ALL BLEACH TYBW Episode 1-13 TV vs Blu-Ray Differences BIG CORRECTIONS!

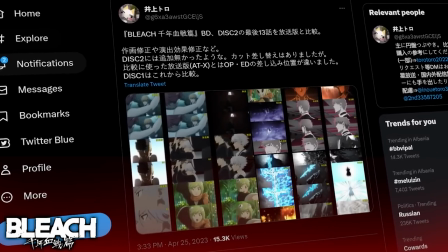[8:06]
The Blu-ray still shots that we are using for comparison to the TV broadcast have kindly been provided to us by this Twitter user
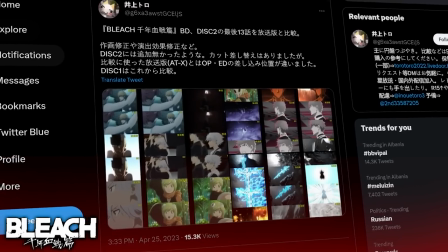[8:13]
who has painstakingly posted examples from each of the episodes highlighting any changes that they spot between the two different sources.
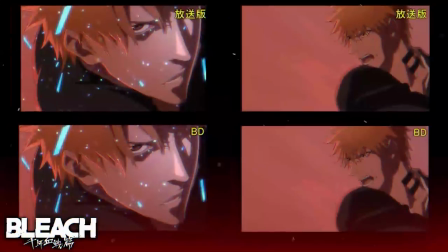[8:19]
So, I'd like to preface that the first few episodes don't really feature a lot of significant changes,
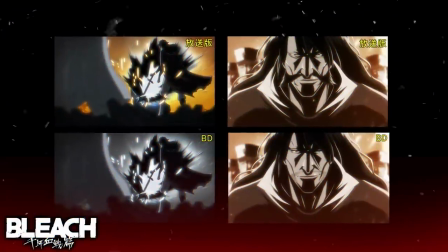[8:24]
and the real standout episodes for the most alterations have to be episodes 7 and 10 in my opinion.
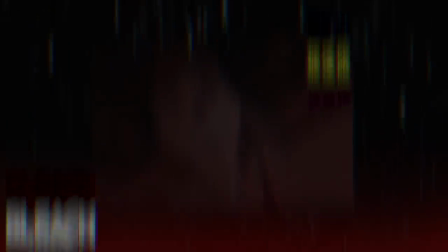[8:30]
But when it comes to episode 1, we do have some examples here that highlight some slight differences between the broadcast version and the final Blu-ray version of the episode.
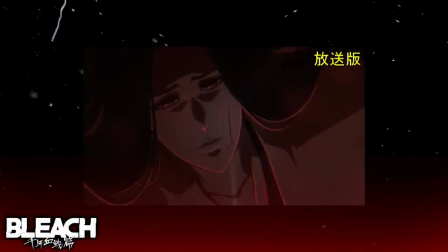[8:39]
Now, there is also every possibility that these differences may not even be corrections, and just differences between the frames that were taken for comparison between these two versions, because these alterations appear to be very,
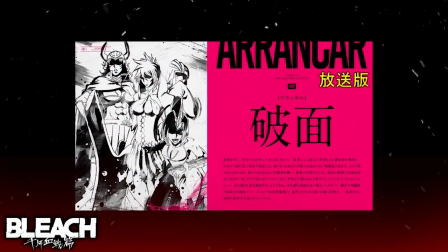[8:50]
very minor. In the case of Episode 2, we don't really have a lot of changes, aside from an alteration that was made to the mid-card of the episode,
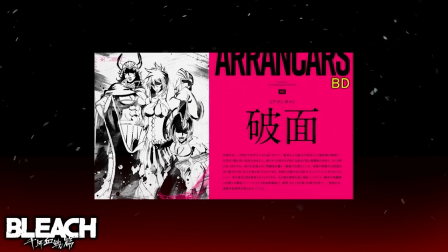[8:58]
where the TV broadcast version has Arunka written at the top, but the Blu-ray version corrects this to Arunka's.
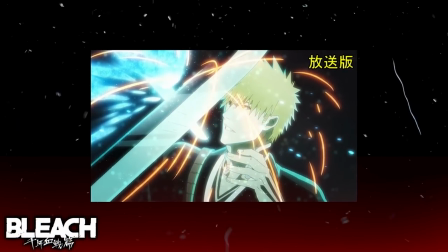[9:03]
Episode 3 features several changes made to the visual effects during Ichigo's battle against Kilge.
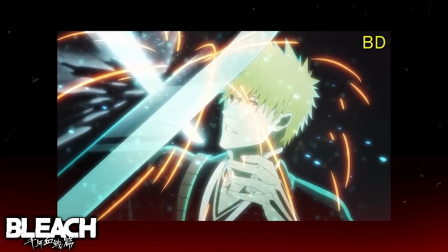[9:08]
The TV broadcast version has a really bright blue colouring for the Quincy's Reiatsu, but it is toned down notably within the Blu-ray release.
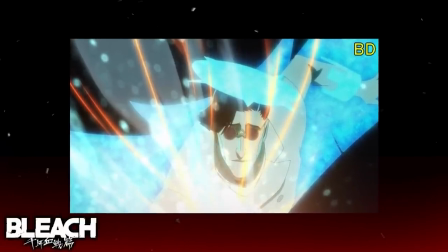[9:16]
We can see this in several instances thanks to these comparison shots where we see Ichigo clashing against the Sternritter.
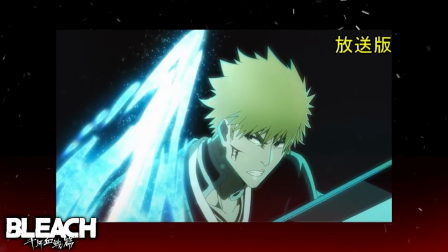[9:23]
And you notice that the colouring of the effects are far more muted within the Blu-ray version.
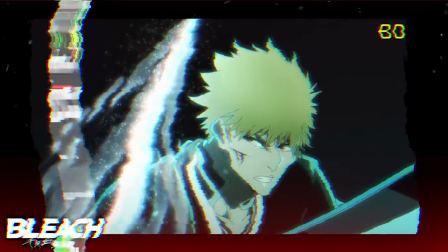[9:27]
And lastly, we have a shot of Ichigo that has been corrected for the Blu-ray where we see that his facial expression has been fixed by changing his eyes and mouth,
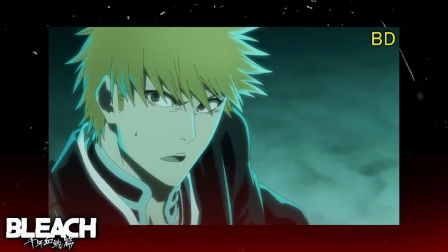[9:35]
and another adjustment has been made to the back of his hair.
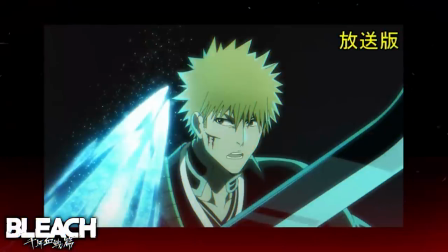[9:38]
Now, I was hoping for the 20 second loop of Ichigo fighting Killgate to have been fixed by including some different animation, but this wasn't done unfortunately.
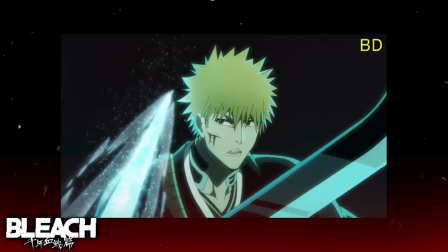[9:46]
This was probably the only real disappointment of this episode, but with the number of fixes that they have in fact made,
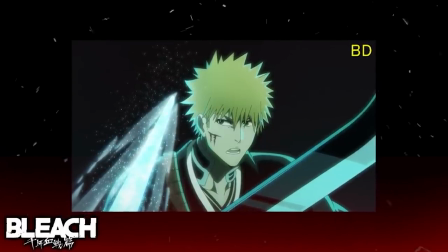[9:52]
I can understand why there wasn't enough time to reanimate this fight scene.
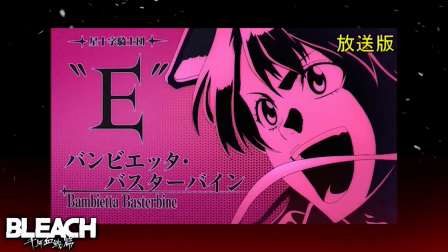[9:56]
Episode 4 is the first notable example where we get to see quite a bit of changes between the TV broadcast and the Blu-ray versions.
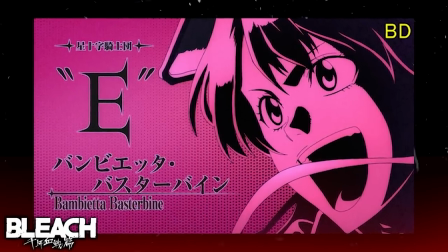[10:02]
There is everything from alterations that have been made to the visual effects, to the composition of scenes,
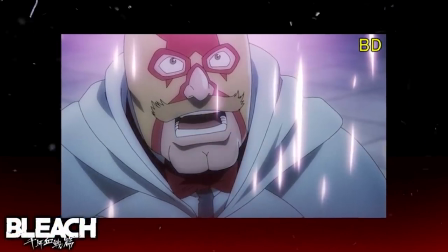[10:07]
to added motion blur in specific areas, and even changes made to the mid-card of the episode.
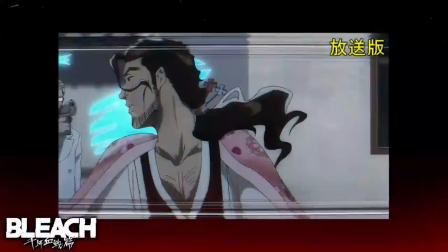[10:12]
Earlier in the video, I'd spoken about how the Thousand Year Blood War arc anime is personalising the Reiatsu of each character.
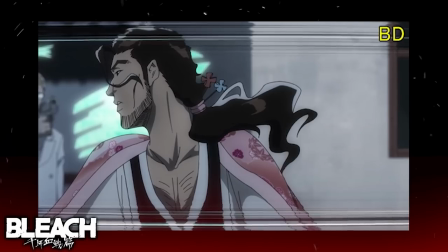[10:19]
Well, you can see in this episode that they have changed Robert's Holy Form colour to now be green.
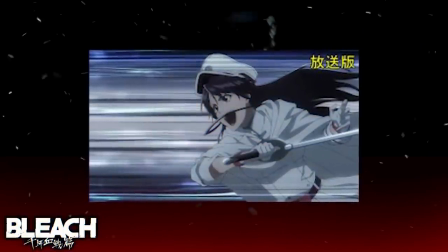[10:24]
And with Bambietta's Holy Form looking red in the Kar-2 trailer, it seems as though everyone is getting a different colour of Reiatsu.
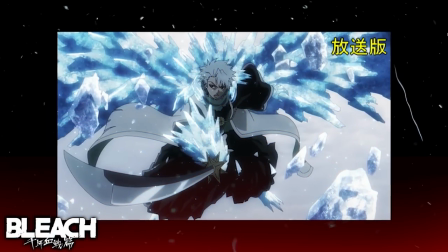[10:31]
And again, I really like these changes that they are doing. Episode 4 features alterations made to the scenery in several scenes, like following Hitsugaya's Bankai transformation.
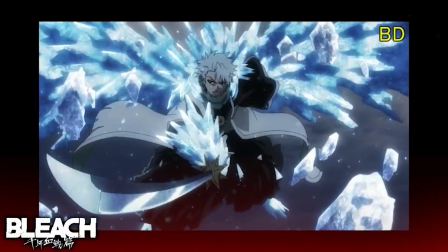[10:39]
We can see that the Blu-ray version provides us with a more detailed, darker background, highlighting the environmental change following Hitsugaya's Bankai release.
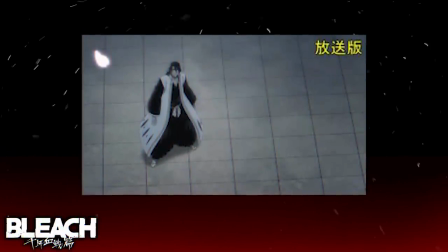[10:48]
During Byakuya's confrontation with Asnot, the Blu-rays add more detail to the tiles that Byakuya is standing on.
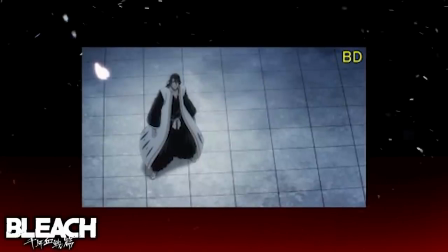[10:54]
The broadcast version, the tiles look very dull and grey in comparison, whereas the Blu-ray adds this eerie blue colour to the scene,
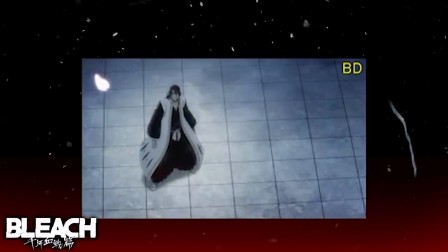[11:01]
making the environment feel cold, and incidentally giving Byakuya this feeling of isolation.
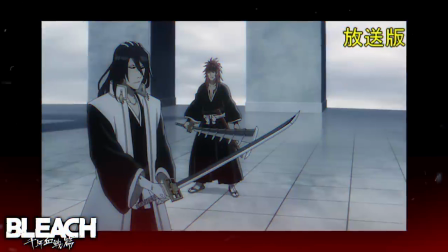[11:06]
Overall, the change just adds a lot more atmosphere to this particular scene. The improvements made to the background are present throughout Renji and Byakuya's encounter with Asnod,
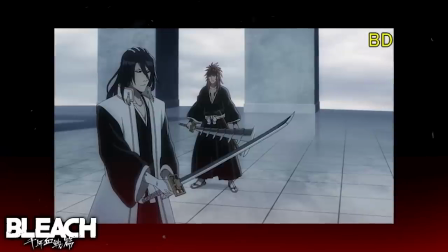[11:15]
and we even see a scene where the composition has been altered between the Blu-ray and broadcast versions.
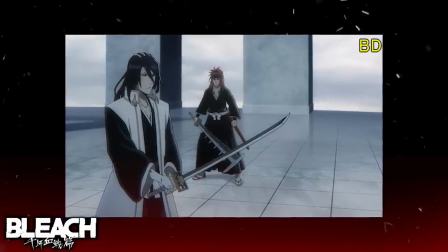[11:20]
The visual effects also in several scenes have been improved upon in this episode, notably during a shot of the Sternritter mask,
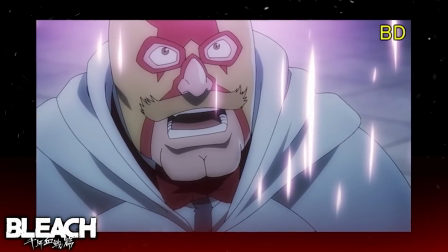[11:26]
where we see the pink glow of Senbon Zakara more prominent over the Sternritter's head in the Blu-ray release.
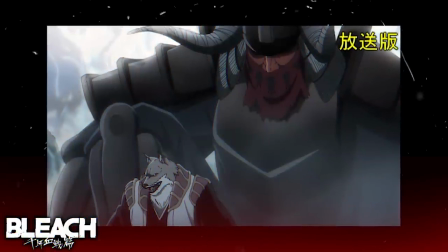[11:32]
Now, speaking of improvements, Komamura's Bankai activation is given a bit more love within the Blu-ray version,
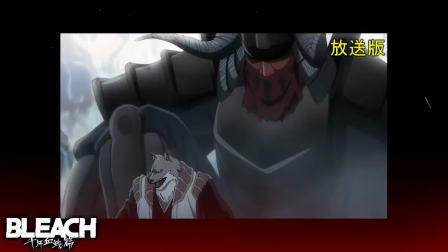[11:37]
as the TV version had this distracting white mist over the scene, but the revised version really lets you appreciate the visuals more.
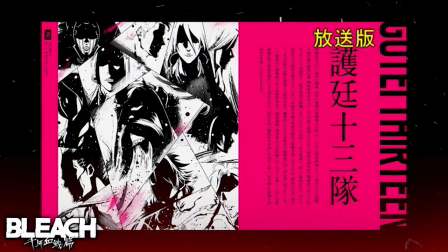[11:44]
Now, both midcards of Episode 4 have changes made to them, with the first changing the on-screen text from Gotei 13 to 13 Court Guard squads,
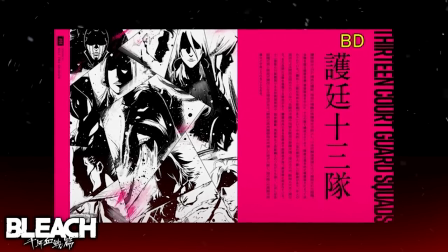[11:52]
and the second midcard which focuses on Bambietta scales down the text that is next to her for the blu-ray version.
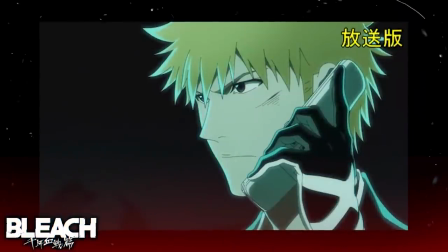[11:58]
There are some other small changes that have been made during this episode which include the phone that Ichigo is hoarding not having an emblem on it during
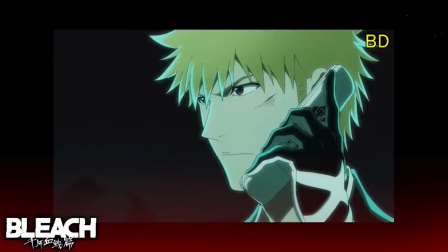[12:05]
the broadcast version but an emblem being added in the blu-ray version and lastly we have some motion blur being added to this shot of Mairi
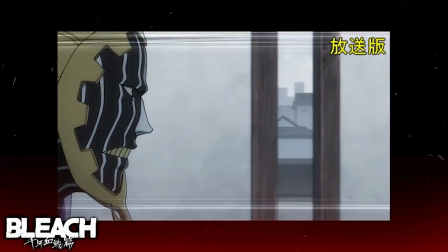[12:13]
which helps to make the scene look a lot more better when it's in motion.
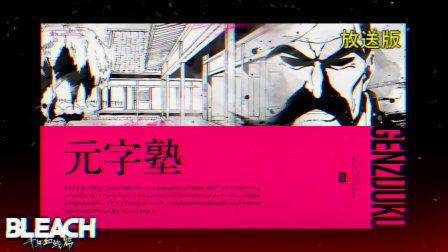[12:16]
Episode 5 features a change that was made to the midcard where once again the text has been altered for the Blu-ray release.
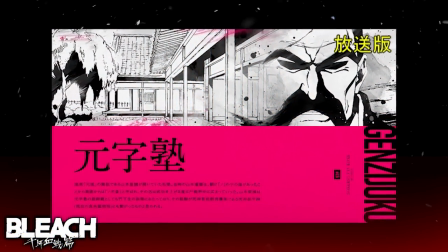[12:22]
The TV version has an incorrect spelling for Genji-Juku, while the Blu-ray version has the correct spelling Genji-Juku.
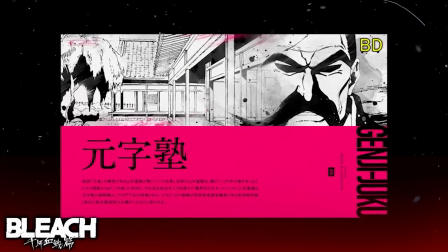[12:29]
Now, this text is in reference to Yamamoto being the founder of the Genryu style,
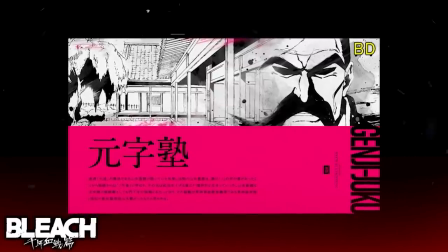[12:34]
and he is a grandmaster of Genji-Juku, which is revealed during his flashback with Sasakibe.
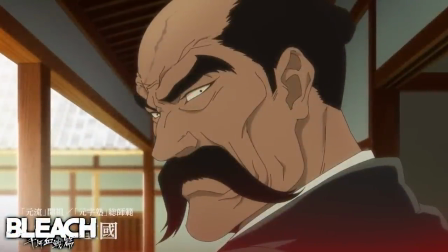[12:39]
Genji-Juku is a private school that was run by Yamamoto, where he had taught and trained his students.
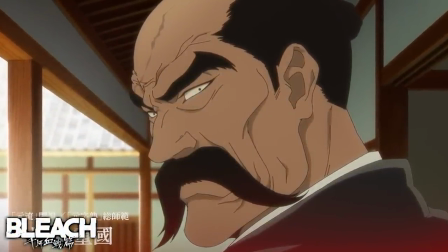[12:44]
The Genji-Juku can be thought of as a predecessor to the Shinigami Academy,
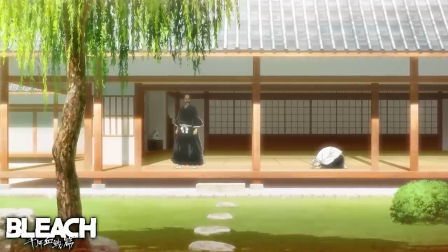[12:48]
and this was later founded in order to help train and recruit Shinigami into the Gotei 13, which was also founded by Yamamoto.
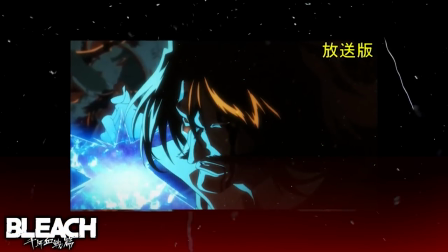[12:55]
Episode 6 features some controversial changes, with the Blu-ray version cutting back on some of the colouring that we see within the TV version,
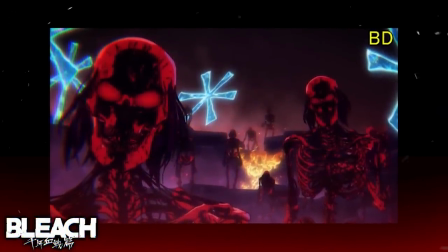[13:02]
while also making changes to the eyes of the CG skeletons and removing Yohobak's moustache from the flashback scenes and making the blood appear to be more vivid than the
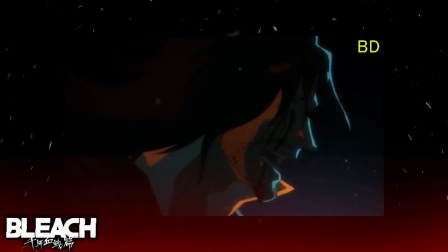[13:10]
broadcast version. The first shot that we are examining showcases the Blu-ray improving upon the visuals of the molten floor that is beneath Yamamoto's feet.
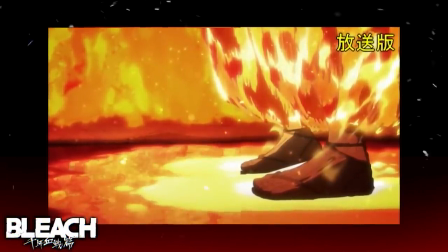[13:19]
The colouring of his legs is made to be brighter, with the lava appearing also brighter and more yellow in colour.
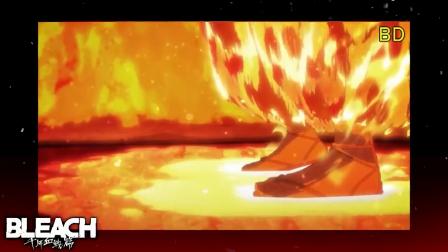[13:24]
And this is an overall improvement upon the broadcast version in my opinion.
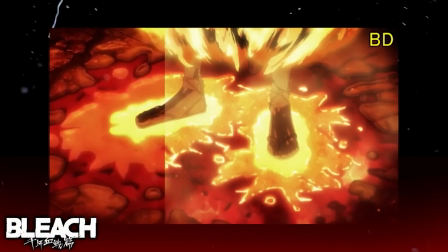[13:28]
Now there is another scene where we see Yamamoto's feet which are made brighter in tone in order to reflect the light that is emitted from Yamamoto's burning reiatsu.
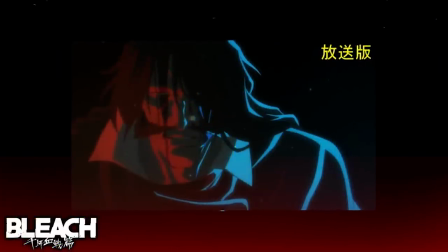[13:36]
Additionally, more detail is added to the molten ground for the Blu-ray release.
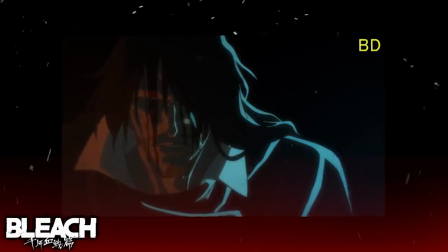[13:40]
Other visuals I improved upon in the home video release, like Yuhabak's reiatsu being made to be brighter and more blue in colour.
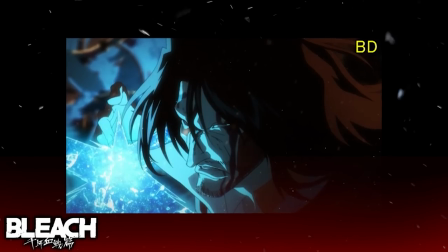[13:46]
The intensity of the blue is amplified so it washes out the darkness of the surroundings.
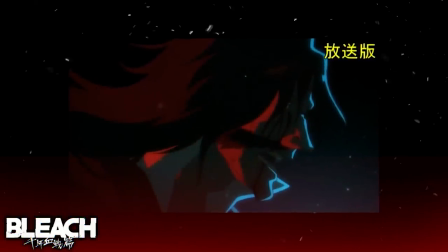[13:51]
We have also scenes where we see Yuhabak from a thousand years ago which have been altered to show him with a stubble instead of a mighty moustache. Now as disappointing as this is, this design is more consistent with the chronology of the Bleach timeline and I personally believe that this correction of
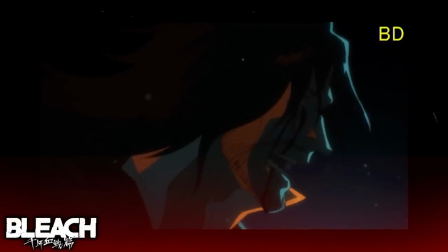[14:05]
Yuhabak's moustache was done so as to prevent first-time viewers from being spoiled on the Old Man Zangetsu reveal.
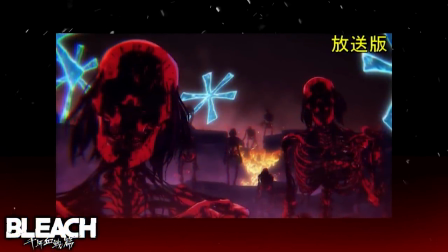[14:11]
Let's now talk about the CG skeletons which have been changed slightly. Now a brief comment by Kubo has been included within the box set,
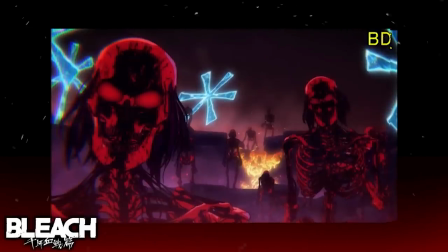[14:18]
where he reveals that the CGI skeletons that were used in episode 6 had really impressed him, and that he had really liked the end result,
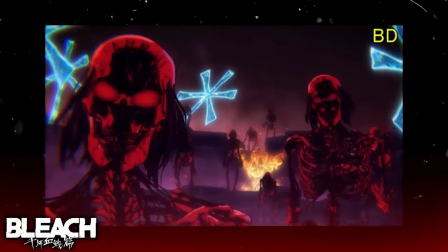[14:25]
with him preferring the anime version over his manga version. The Blu-rays have altered the skeletons by adding red eyes to them, which some fans have criticised with this change,
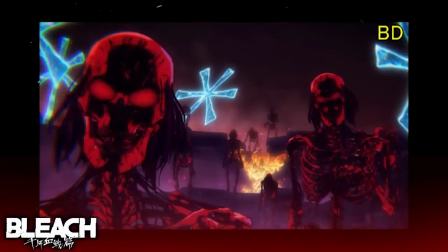[14:34]
because it blends in too much with the natural colour of the skeletons, and it looks a little jarring compared to the broadcast version.
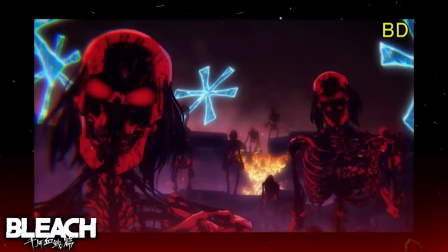[14:40]
I guess it may have looked a bit better if they had made the eyes glow a bit more, so as to make it stand out more against the natural colour of the skeletons.
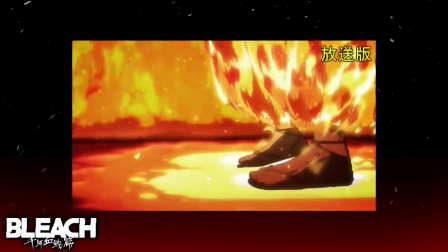[14:49]
Some fans are criticising the toning down of the compositing,
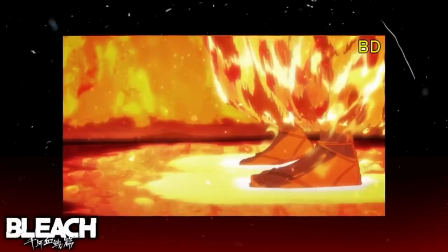[14:52]
like the reds and blues not being as visibly strong in the Blu-ray version in comparison to the TV version, and we can see that in some of the comparison shots for episode 6.
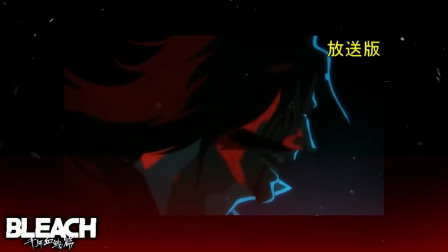[15:01]
The toning down of the shading allows the colours on screen to blend together in a more organic manner, and this is contrasted against how garishly bright some of the scenes were in the TV broadcast version. Now this point is ultimately down to individual preferences, and in my opinion, toning down the lighting was a positive change.
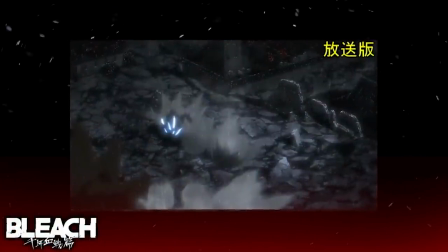[15:18]
Episode 7 features some of the most extensive changes out of the entire batch of episodes on this release.
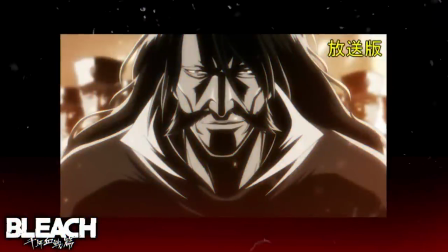[15:24]
We have various changes like art being corrected, visual effects being changed, as well as continuity errors in the anime being fixed in order to remain faithful to the manga.
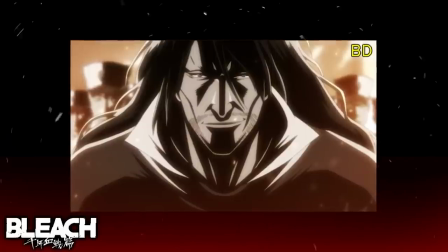[15:33]
The stills that I am showing you highlight the differences, but to truly appreciate the changes,
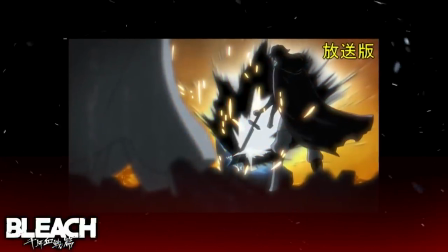[15:38]
you will have to see the Blu-ray version of the episode in motion in order to take in some of the improvements that they have made.
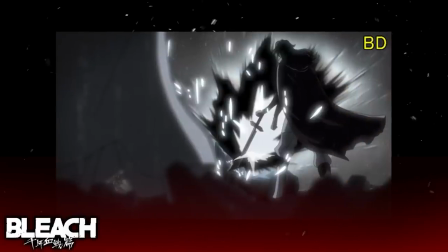[15:44]
Episode 7 was already one of the most favourite episodes from the first core following its TV broadcast,
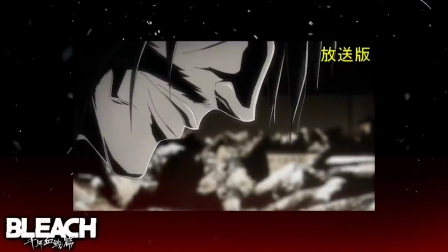[15:49]
so it's really surprising to see that the animation team have gone back and they have changed around so many aspects of this episode.
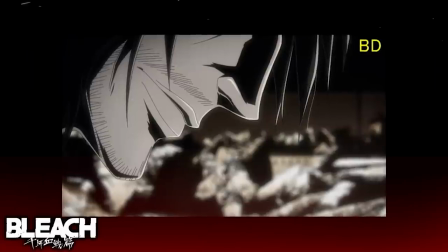[15:55]
Unfortunately, we are going to have to start this comparison off with a major L. Yulbak has lost his almighty moustache and he is now supporting some weird stubble.
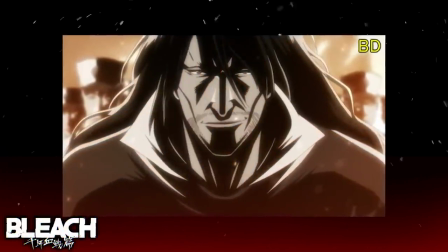[16:04]
And despite how devastating this loss was, heck, even I've heard some fans say that this was the reason that he had lost the first war,
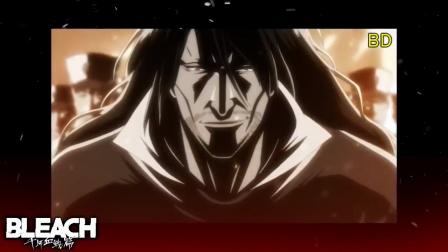[16:10]
by ditching the moustache, it helps the anime to be in line with the continuity of the Bleach timeline.
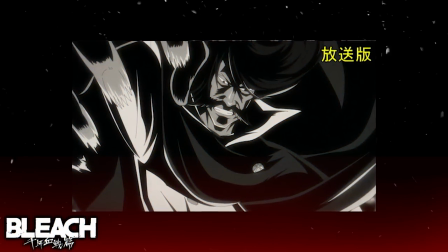[16:15]
These corrections are made to every scene that features Yuhobak from a thousand years ago,
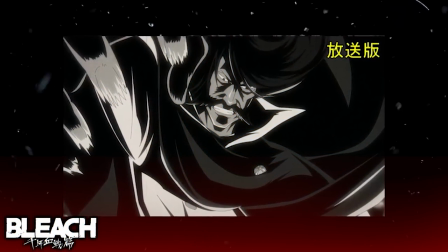[16:19]
along with some additional redraws of some of Yuhobak's frames when he is about to incinerate Yamamoto's corpse.